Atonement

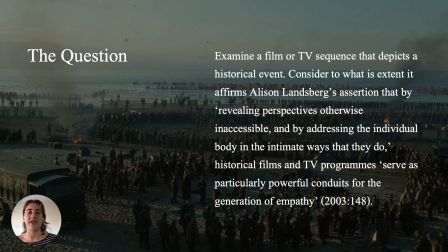My chosen sequence is from Atonement, directed by Joe Wright in 2007, and depicts Robbie, played by James McAvoy, and his two friends, Frank, played by Nonso Anozie, and Tommy, played by Daniel Mays, coming across the historical event of Dunkirk. On military service, cold, hungry, exhausted, and under pressure,
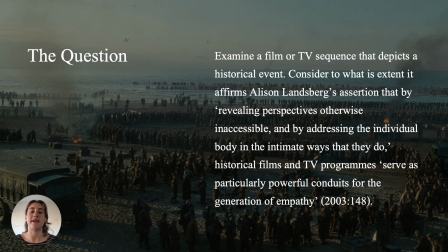rediscovering the rest of the British troops acts as a beacon of hope to be reunited with their loved ones and old lives, specifically for our protagonist Robbie. With this in mind, I will be responding to the question on screen. So how does this scene reveal perspectives otherwise inaccessible?
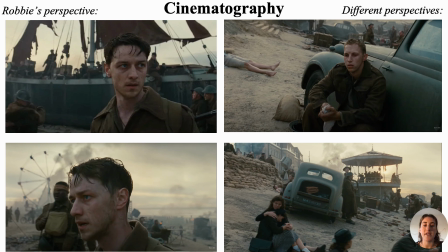Closely aligned with our protagonist Robbie, Wright uses him as a specific vehicle to express the bleak, chaotic, despairing and disorientating historical event of Dunkirk in a single take. The flat lighting and cool grey grade of the image enhances the illusion of a bleak and
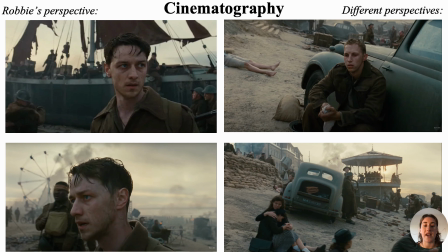trance-like atmosphere as Robbie's health declines and he appears physically and emotionally overwhelmed. Wright presents a feeling of immediacy and urgency through the observational, reactive movement of the handheld camera, providing a slice of the high emotions of this event in real time.
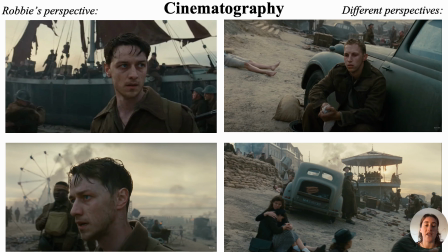The lack of editing enables the viewer to bear witness to the combination of order and evolving disorder across the beach as the camera weaves its way through in media res. This free and omniscient movement of the camera allows the audience's perspective to oscillate between the intimate close-ups of our protagonist Robbie and the wider collective of Dunkirk Beach,
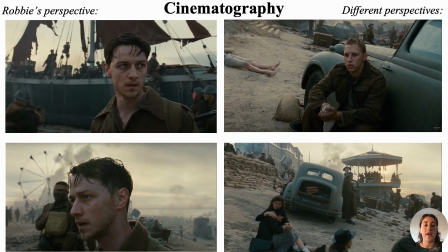like women and children or other distressed soldiers. Provided with an array of perspectives of this traumatic event, the audience can empathise to a greater level, and so Landsberg's concept of prosthetic memory is realised. By being placed in Robbie's shoes, we are included in generating our own memory of this specific event.
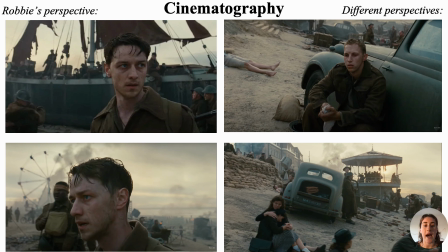His purpose as a fictional character lends the viewer access to witness and experience this specific past event. History is being made visible even if it is holistic and not previously from the audience's own experiences,
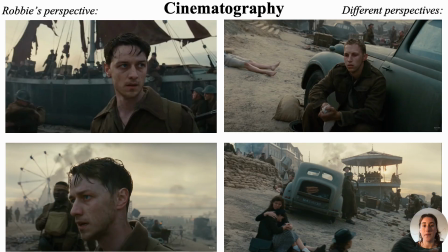permitting an intimate relationship to the past otherwise inaccessible. History as a visceral experience is constructed using mise-en-scène.
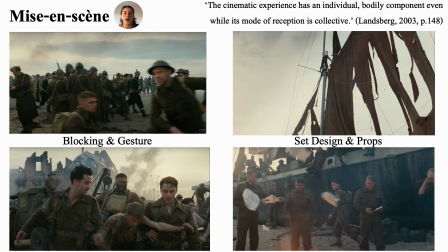Landsberg addresses the individual body intimately by shocking our senses. The raw, authentic portrayal of a military disaster is harrowing, the landscape of a nightmare. In terms of set design and props, the derelict buildings, wrecked ship, foreground and background burning cars,
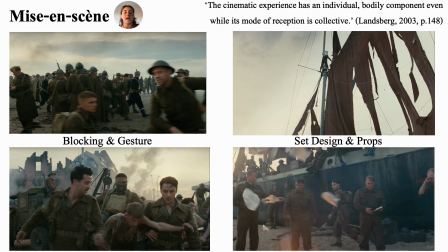clouds of smoke, a madman hanging from the Ferris wheel, and soldiers on a carousel are viscerally striking images. Bibles are being burnt with pages attacking the lens. We are in the action, immediately and intimately affected by the disaster on screen. Wright replicates the carnivalesque disorder to show the bleakness of their present.
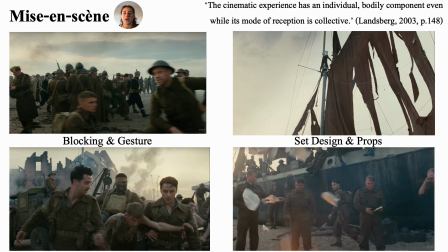In terms of blocking and gesture, the main characters are incorporated into and bombarded by the chaos. Wright shows the unlikely probability of getting off the beach as the three characters charge through long foreground and background cues. They push away drunk men that fall into them and are constantly reacting to the events around them.
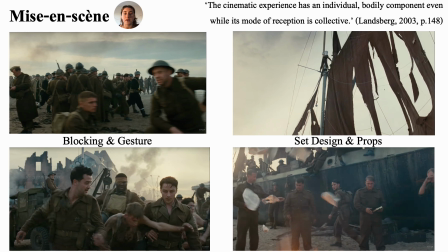Wright overwhelms both the characters and viewers' senses by packing the frame with symbols and motifs of disillusionment and disaster to show the varying ways trauma is processed. Our only reaction is that of empathy, shock and horror. The potential to resonate the audience with symbolic events of a cultural generation is therefore expanded and elicits empathy to a greater degree.
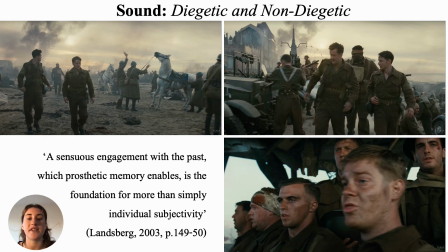Sound further constructs empathy. Immediately, the diegetic gunshots, shouts and screams can be heard as the camera moves through the crowds. At every turn, our attention is pulled in different directions. We catch glimpses of conversations. Our senses are under attack, as overwhelmed as the characters on screen.
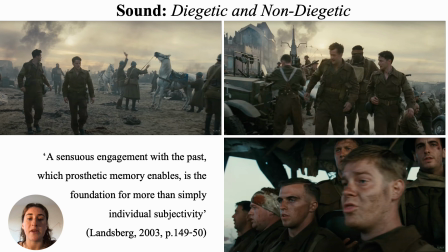Most notably, the impactful diegetic gunshots of horses being killed and machines being purposely broken contrast the non-diegetic elegiac music. The audible death of the horses is visceral and haunting, seizing your senses, questioning the morals of the situation. Wright is suggesting this is the end.
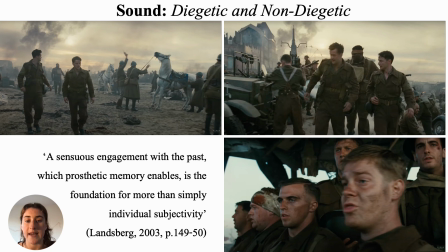The combination of intimate close-up shots of the soldiers singing from the bandstand, combined with the powerful diegetic choral hymn, elicits empathy by juxtaposing their hopeful Dunkirk spirit and unity with their tired, scared temperaments.
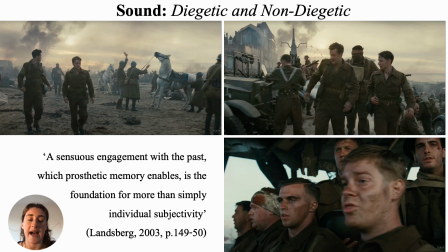We empathise Robbie's desperate tone and stutter in conversation with the sailor at the beginning as he pleads to leave urgently to return to Cecilia and put things right.